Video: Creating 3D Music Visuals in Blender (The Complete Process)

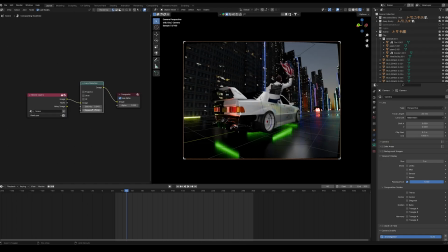740s
And then we can play around with the lens distortion parameters until we get something that we like.
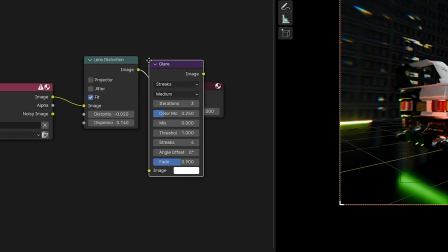747s
And another effect that I like to add is the glare effect. And for this as well, I like to experiment with the different parameters until I get something that I really like.
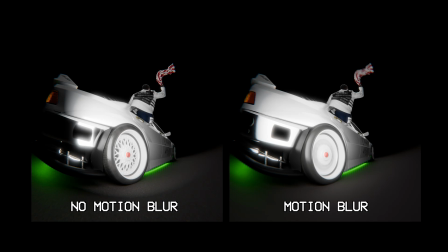757s
And then lastly, I also want to make sure that I have motion blur turned on. This just adds that extra layer of realism to the final render, making fast movements feel smoother and more natural.
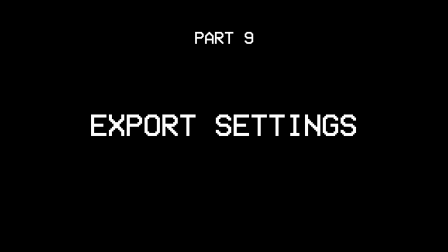766s
And now let's go over a couple of settings before we render our final visual.
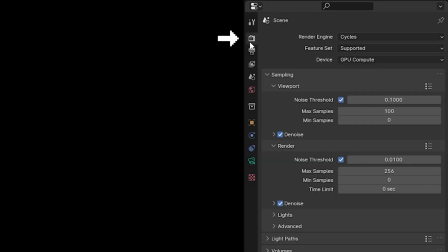769s
In the render properties, I like to set the max sample size anywhere between 256 to 500 samples. I find that this range strikes a good balance between quality and render times. Now in the output properties, we can also change the aspect ratio and resolution for our camera.
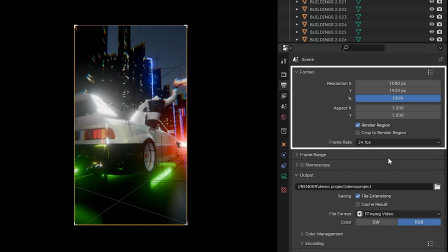784s
Here is a list of the most common ones you might want to use. 1080 by 1920 for short form content like Instagram Reels, TikTok, or YouTube Shorts.
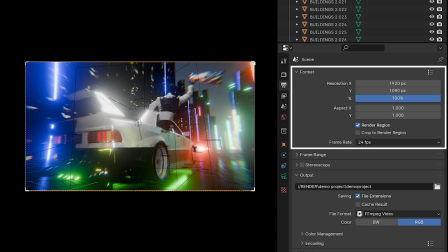792s
For a widescreen or cinematic look, then you want to use 1920 by 1080 resolution.
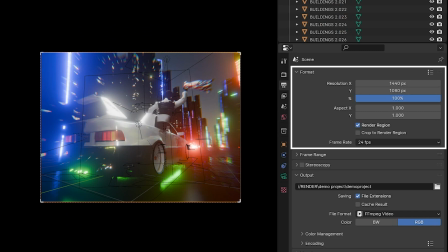797s
And if you want to go for a classic TV look, then you want to use a resolution of 1440 by 1080.
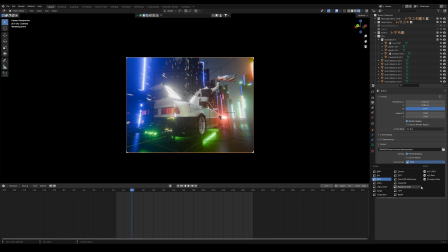802s
For my file format, I like to use FFmpeg with an encoding type of MPEG-4.
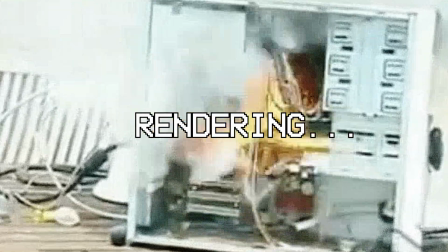807s
And with that, we're ready to render our final visual. Now that is it for the main content of the video.
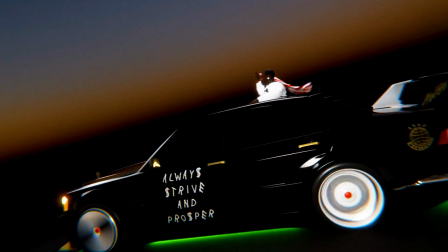815s
Now I'm going to go over some additional tools and tips that I think you'll find valuable.
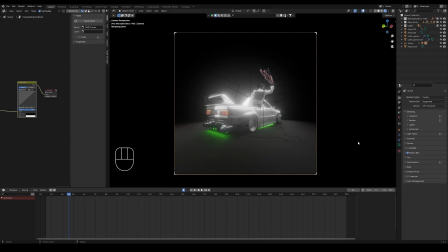821s
First, let's go over how we can create a fisheye lens effect. And this one's actually pretty simple. With your camera selected, we can change the lens type to panoramic.
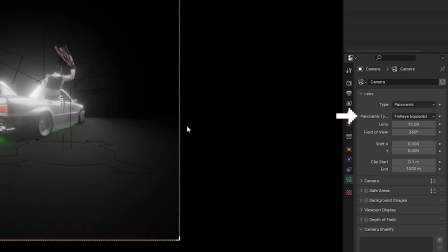829s
And then we want to make sure that we have the fisheye equisolid option selected with the following parameters.
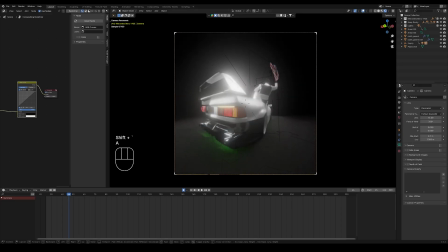834s
And this will give us a nice fisheye lens to work with. It's personally one of my favorite effects to add because it makes every visual stand out so much. Now, another great tool to play around with is the depth of field. We can start off by adding an empty object into our scene.
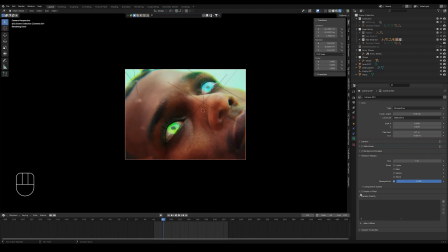847s
And then in our camera settings, we can turn on the depth of field option. We can then select our empty object as a depth of field object.
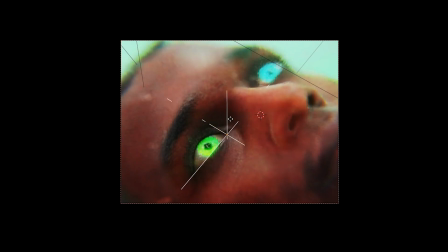854s
And now by moving this empty object, we can make a specific point a focal point of our scene while blurring out areas farthest away.
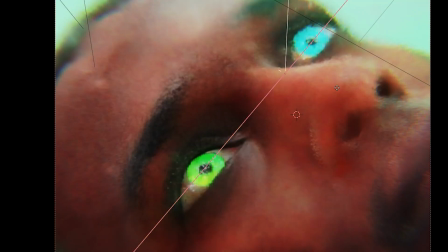861s
And we can use this to achieve a more cinematic look for our visual. And of course, we can also keyframe this empty object, which will allow us to guide the user's focus from one point to another.
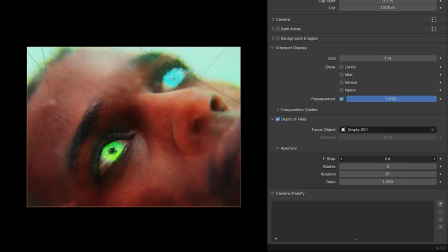871s
And then lastly, we can also experiment with the aperture values to change the amount of blur in our scene. Now let's go over another camera technique that I love to use, which is camera tracking. Once again, we can add an empty object into our scene.
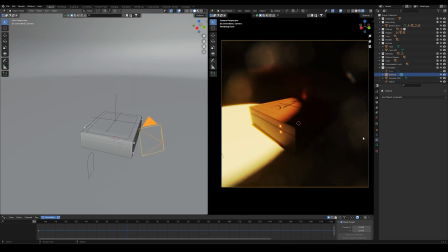884s
And then with our camera selected, we can go into the constraints tab and then add in the track to constraint.
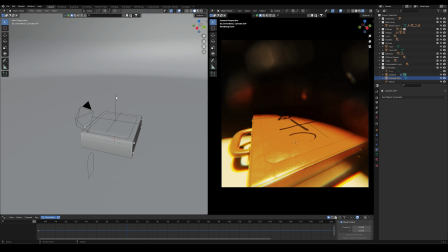890s
And here we can select the empty object as our target. And now if we move our empty object, you'll notice that our camera follows as well.
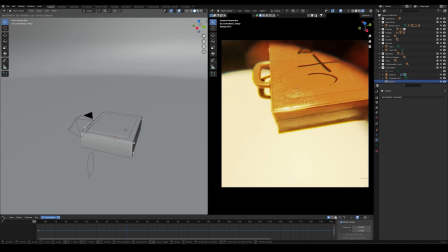897s
And this can be super helpful for keeping the camera locked on a specific subject. And now instead of moving the empty object, we can also move our camera directly.
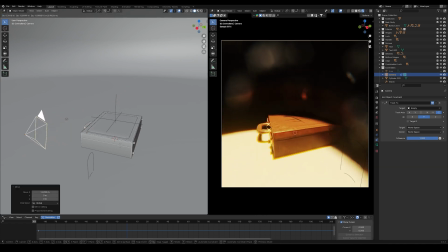906s
This gives us even more flexibility to experiment with different angles and movements while still keeping the focus on our target.
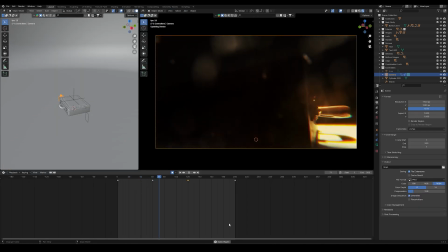913s
And now if we keyframe our camera, we can create some nice dynamic shots. And that is it for this video.
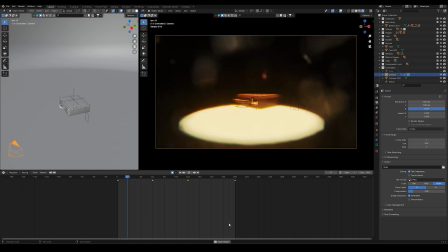918s
Thank you so much for watching, and I'll catch you guys in the next one.